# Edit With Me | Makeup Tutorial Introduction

Beauty Vloggers, it's Alex. Welcome back to my channel. So today's video is another edit with me video. Now in my last edit with me video, I showed you how to edit the body of my
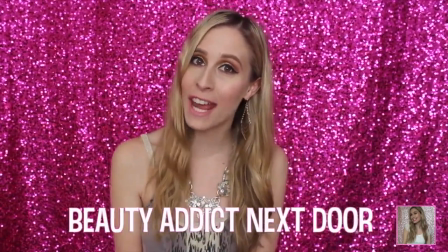11s
Purple Crackle Sunset makeup tutorial that is on my Beauty Addict Next Door channel. So I showed you how to do the body of that. Well, today's edit with me video is to show you how I did the introduction. So lately with my introductions, I've just been cutting out that kind of like intro, kind of like summary introduction. I'm just having the video just start. But for makeup tutorials, I definitely want to continue to do introductions like the one I'm about to show you how I did. So that way your subscribers, your viewers, whoever may subscribe to your channel or is subscribed to your channel can see kind of just like an overview of what your makeup looks like. So it's just a really nice way to introduce your makeup look is by showing close-up shots of your makeup. So yeah, that's what I'm going to show you guys how to do today. It's how to edit the introduction of a makeup tutorial.
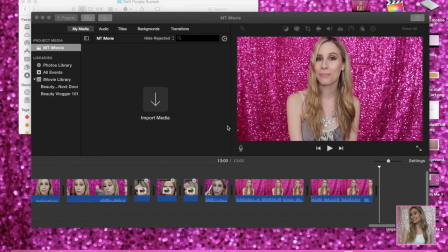54s
So if you want to learn how to do that, then just keep on watching. First thing that you need to do is open up iMovie, and then what we're going to do is we're going to create a new movie.
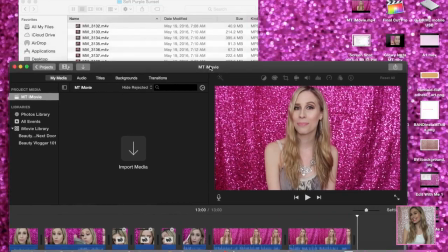63s
I like to keep this movie separate from my main video just so I can focus simply on the introduction shots.
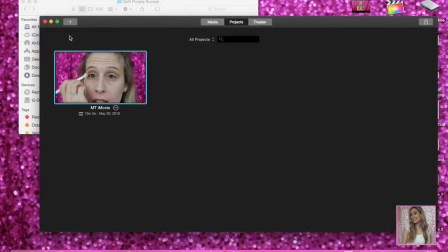71s
So we're just going to go to the plus sign, hit movie, no theme, kind of put something in there. I'm putting opening, iMovie, and then click OK. Now what we need to do is pull in the clip.
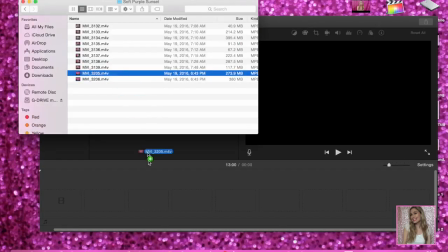83s
So I'm going to pull in the clip that I have saved on my external hard drive and pull it in.
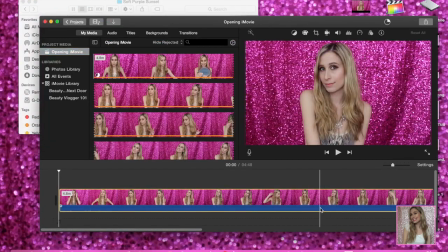87s
This clip is just me posing in front of my camera, trying to get different shots of my makeup. So that is what I'm going to be doing for the introduction, just showing different shots of my makeup and how it looks. Some of them are a little bit more fun, some are a little more serious shots, but I like to put in a mix just to show my personality as well as the makeup.
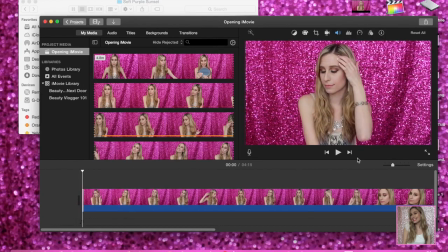107s
So what I did was I put the volume all the way down to 0 because we don't need any sound for this part. And then what I'm starting to do is cut different clips. So I'm watching the video and then I'm making little clips of clips that I like.
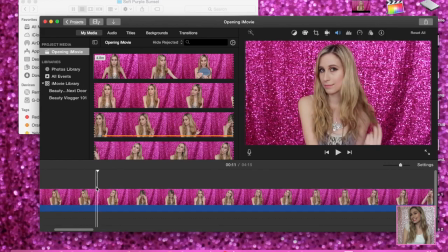119s
If I don't like a particular way that I'm, twisting my hair or how like my face looks, and I cut that part out and I'm just separating it into little parts. So I have a clip of me twirling my hair. I have a clip of me slowly looking up.
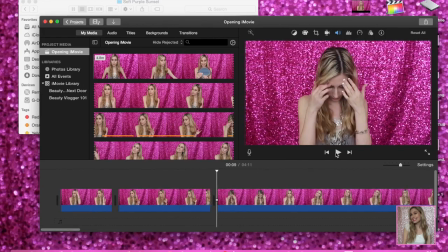132s
I'm going to have a clip of me making a funny face. I'm going to have a clip like right here where I just kind of slowly lift my head up as I'm pulling my hair out of my face. So I'm just doing different shots so you can do different angles so that everyone can see your makeup from different angles.
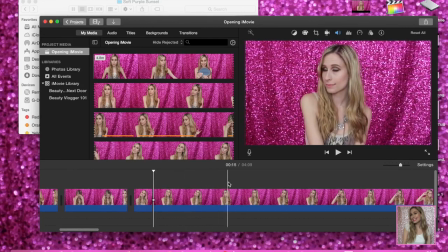146s
So from the side, from the bottom going up. Try to show different angles so people can see different areas of your makeup. Then I'm just going to continue, breaking apart the clip into, different smaller clips that I can use for my introduction.
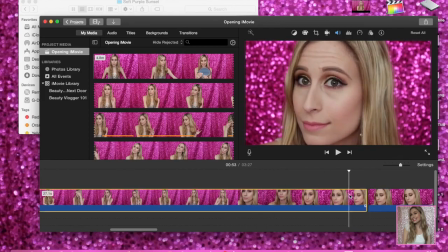162s
Now, when I was doing close-up shots for my introduction, I also did super close-up shots like you see right here. So I wanted to show some shots of me far away, but I also wanted to show some shots of me closer up so that way everyone could see the makeup a little bit easier. So that's what I'm doing right now, is showing you smaller clips of the makeup close up.
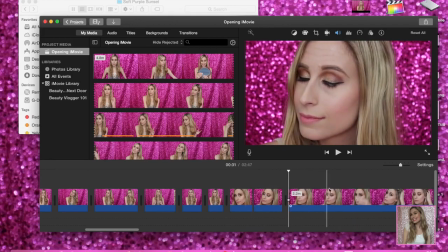180s
So I'm just going through making shorter clips. Now, part of the things that I'm looking for is also if there's any parts that are blurry.
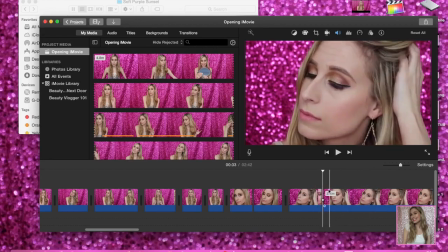186s
If there's a clip that's blurry or part of the clip is blurry, I'm going to cut that part of the clip out because I'm not going to be displaying that particular part of the clip,
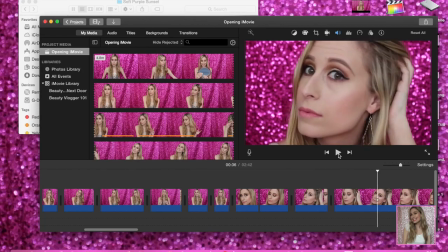194s
because why would I want to show something that's blurry? So also look for that whenever you're trying to decide on what clips to use for your introduction. It's important that the opening clips that you have for your video, the first,
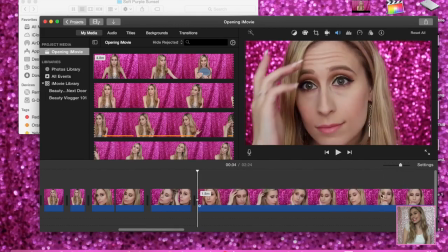206s
5 to 15 seconds of your video be, the best quality that you could possibly be, because you're making your first impression within the first 15 seconds.
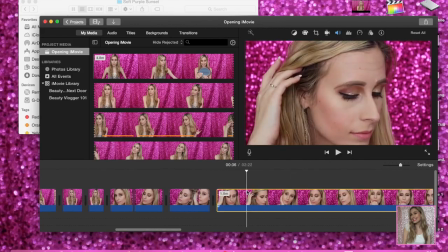214s
So don't have anything blurry, don't have anything in there that you're uncomfortable with.
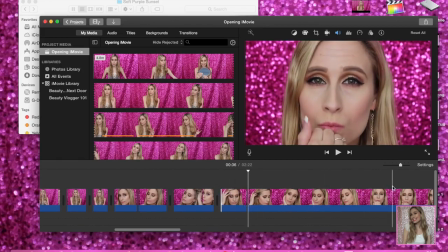218s
If your face looks super weird, make sure that you're displaying the makeup as beautifully as it truly is in person. So now I'm just going through and breaking down the clip even more into smaller clips that I like that are more close up.
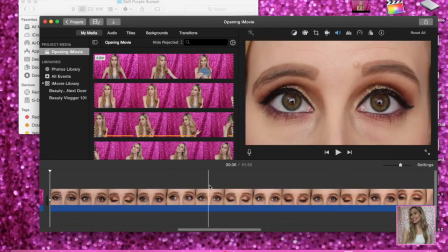230s
And now I'm also getting into the even closer shots where it's just my eyes. So I'm opening and closing my eyes, looking around so everyone can see super close up what my makeup looks like. I like to do a variety so that people can kind of see what it looks like far away, kind of close up, and then super close up.
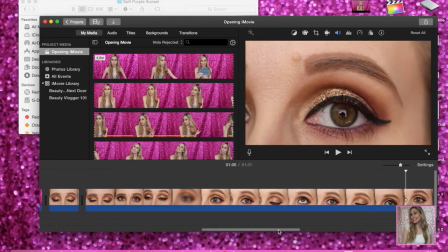246s
Because this particular set of shots is really going to be super close to really show what the makeup looks like.
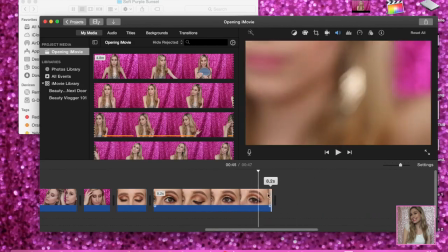253s
Now I'm just continuing to go through and make smaller clips. If I need to adjust the clip, say for like this clip right here,
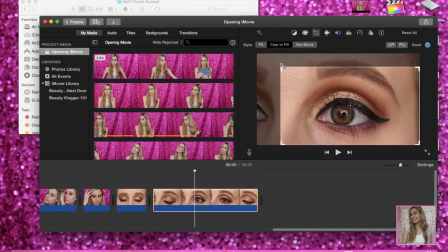260s
I'm going through and cropping it just so I can get a little bit more close up to my one eye and not really show like kind of half of my other eye.
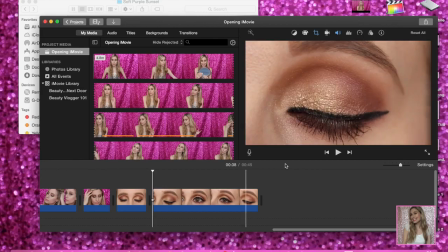266s
I just really wanted it to be completely one eye only. So that's what I did there. So just, go through, make smaller clips, edit where you need to get the clips that you want and how you want them to look like.
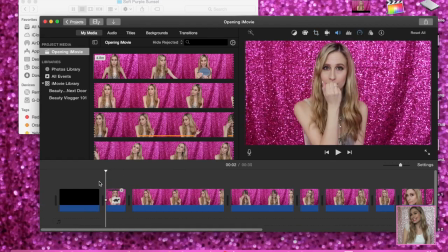277s
Now that I have a bunch of clips that I like, I'm going to slow down some of them. So like this one, I slowed down me blowing a kiss. And that way, it's just a little bit more slow motion. You can kind of see the makeup a little bit easier.
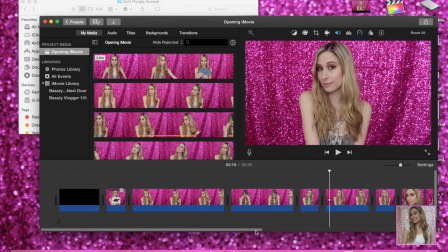289s
So I did do that for certain clips. So I'm just going through and seeing which ones I want to slow down, which ones I want to discard, get rid of,
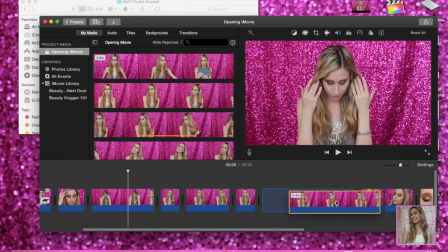298s
which ones I want to keep, and then put them in the order at which I want them to go for the introduction.
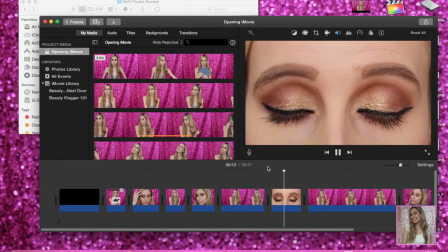303s
Now what I'm doing is exporting each individual clip just because I work in iMovie and then I move it into Final Cut Pro.
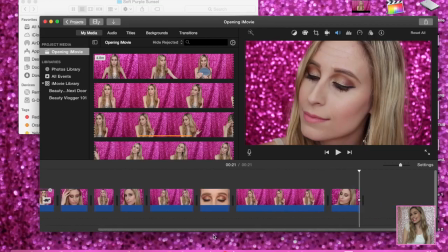310s
You could just do this all in Final Cut Pro and not have to move the clips, but I just have a habit of doing it in iMovie just because it's easier for me to move around in iMovie,
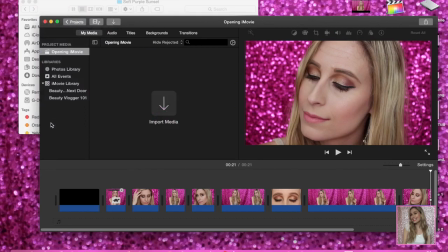319s
so I like to do it in there first.
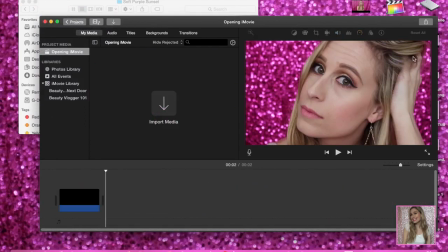321s
And then sometimes what I do is I use some of the little clips and actually use them for like Instagram posts or something, so I already have them broken out by each type of clip. So I just export it, so I did makeup tutorial 1, so MT1, that's the first clip,
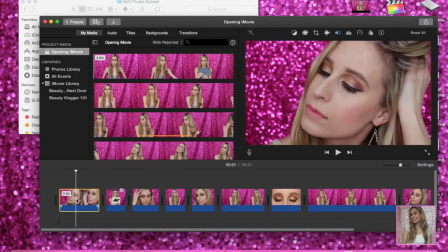334s
so I have to delete all of the clips, then repost them, delete the one that I already posted,
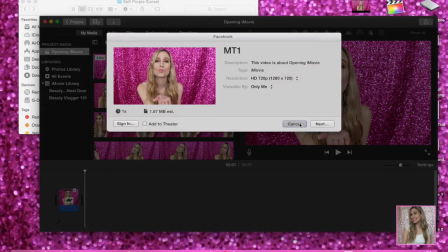338s
cut out the clips that I need to still do,
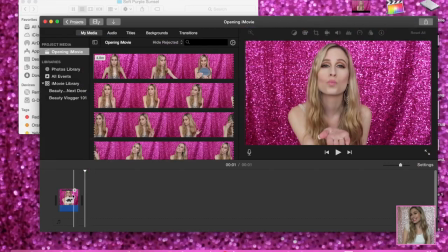341s
export that clip, delete that clip, and then add in the other clips, and it's just a process where you have to, you know, just export each clip.
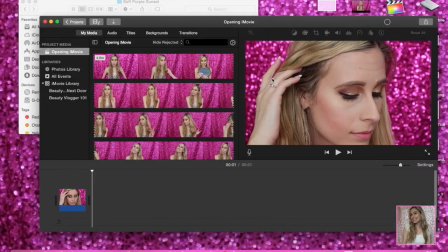349s
So I just kind of do a lot of copying and pasting and stuff to export everything individually. But like I said, you could do it in Final Cut Pro if you don't feel like, you know, making the extra effort, but I do it just because it's easier for me to work in
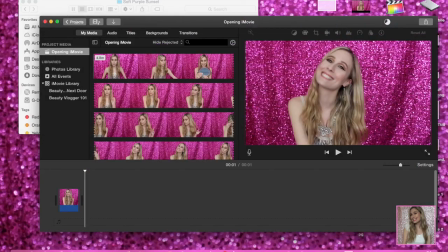360s
iMovie to edit, and then also I can use those clips for Instagram posts.
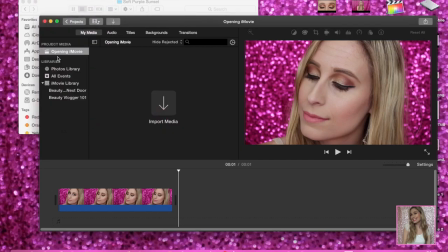367s
Alright, so we exported everything that we needed to export, so we're just going to exit out of iMovie, and then we're going to go into Final Cut Pro.
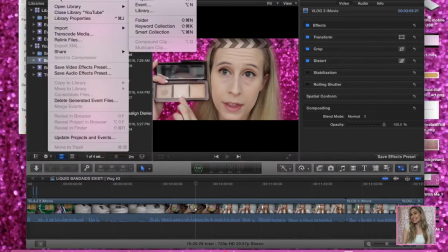377s
Now we got to create a new project, so we're going to go to File, New Project, and we're going to type in the project name,
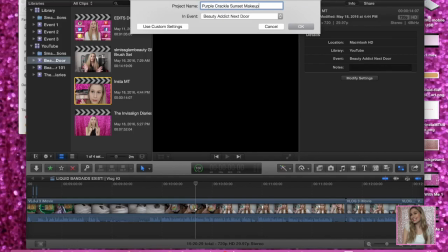383s
so Purple Crackle Sunset Makeup Tutorial, and then we're going to click OK.
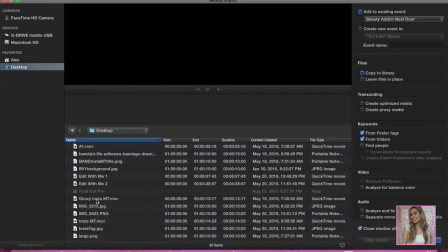389s
Then what we're going to do is we are going to go to the desktop and pull in all of those images.
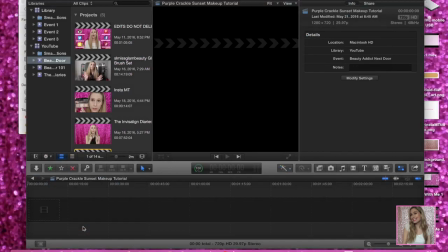394s
So I'm just going to highlight all of the makeup tutorial images and then just add them in and import them into Final Cut Pro.
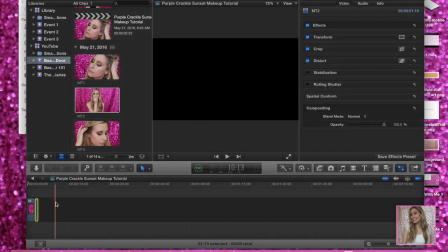401s
Now these clips will appear right underneath your project videos, so you're going to pull them into the current project that you're in.
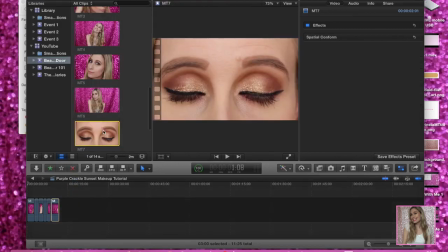409s
And I'm doing that in the order of the clips because I already decided on what order I wanted to go in.
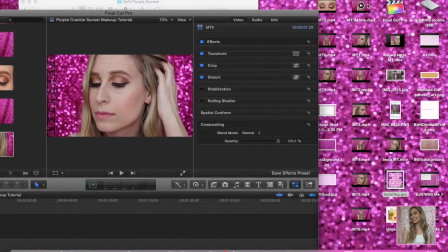416s
Next, I go onto my desktop and drag in my entire makeup tutorial that just doesn't include the intro clips.
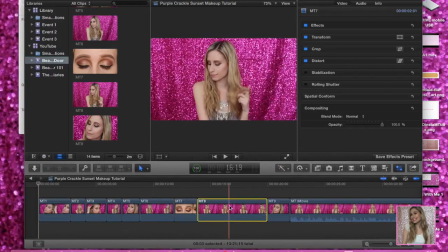423s
Delete that clip that comes in, move that to the trash. Sometimes clips just sit underneath of your project, so I just put them in there.
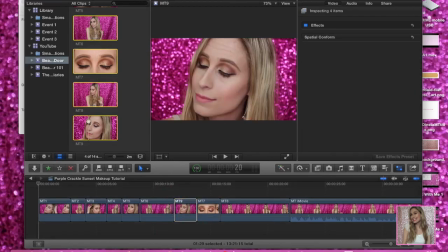431s
And then I start rearranging the clips, like maybe, you know, I want to have a certain clip in a different area than I had originally planned.
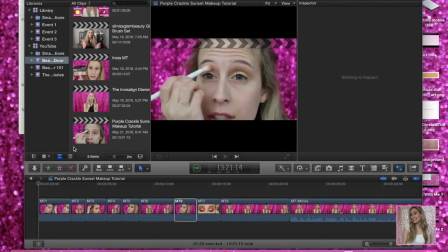438s
I'm just moving these clips that are underneath my projects into the trash just to get them out of the way.
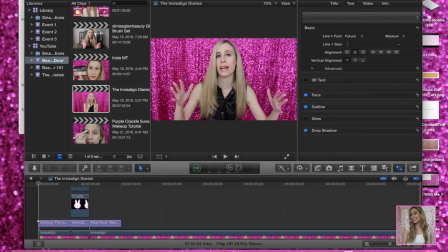443s
Next, I'm going to go back to a previous project of mine and then just copy and paste the original titles and pictures that I had for that.
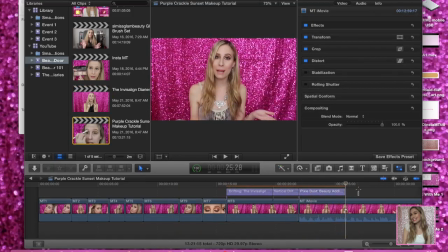451s
I use these same titles and pictures at the beginning of every single one of my videos. I just kind of have to update the title to whatever video is supposed to be called.
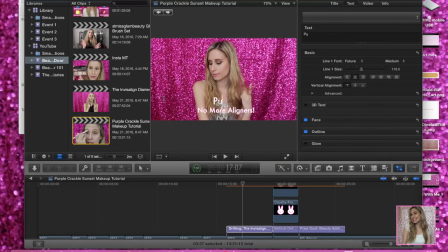458s
And also make sure it's appropriate length for the picture that I'm doing. So I just put all those clips on top of the last picture that I have for the introduction, or the last video clip.
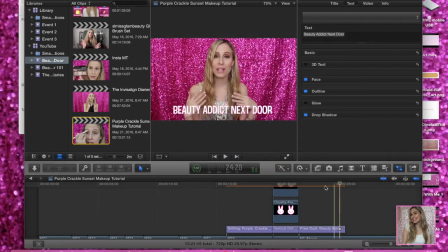468s
And I also play just to make sure that everything looks okay. The next thing that we need to do is add music.
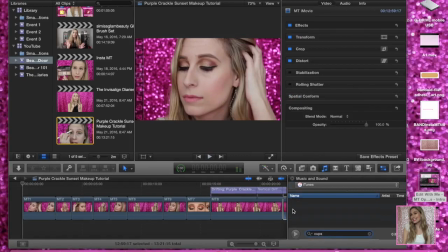475s
So I'm going to go to this music tab and then pull in the song that I want to include. And I just typed in the song that I wanted to add.
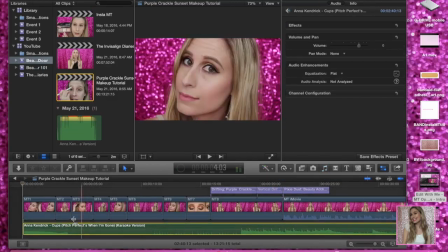482s
So I pulled in Anna Kendrick Cups. It is the karaoke version from Sing King Karaoke. And then what I'm going to do is cut out the beginning part where it's just kind of blank and just has like the Sing King Karaoke like little sound.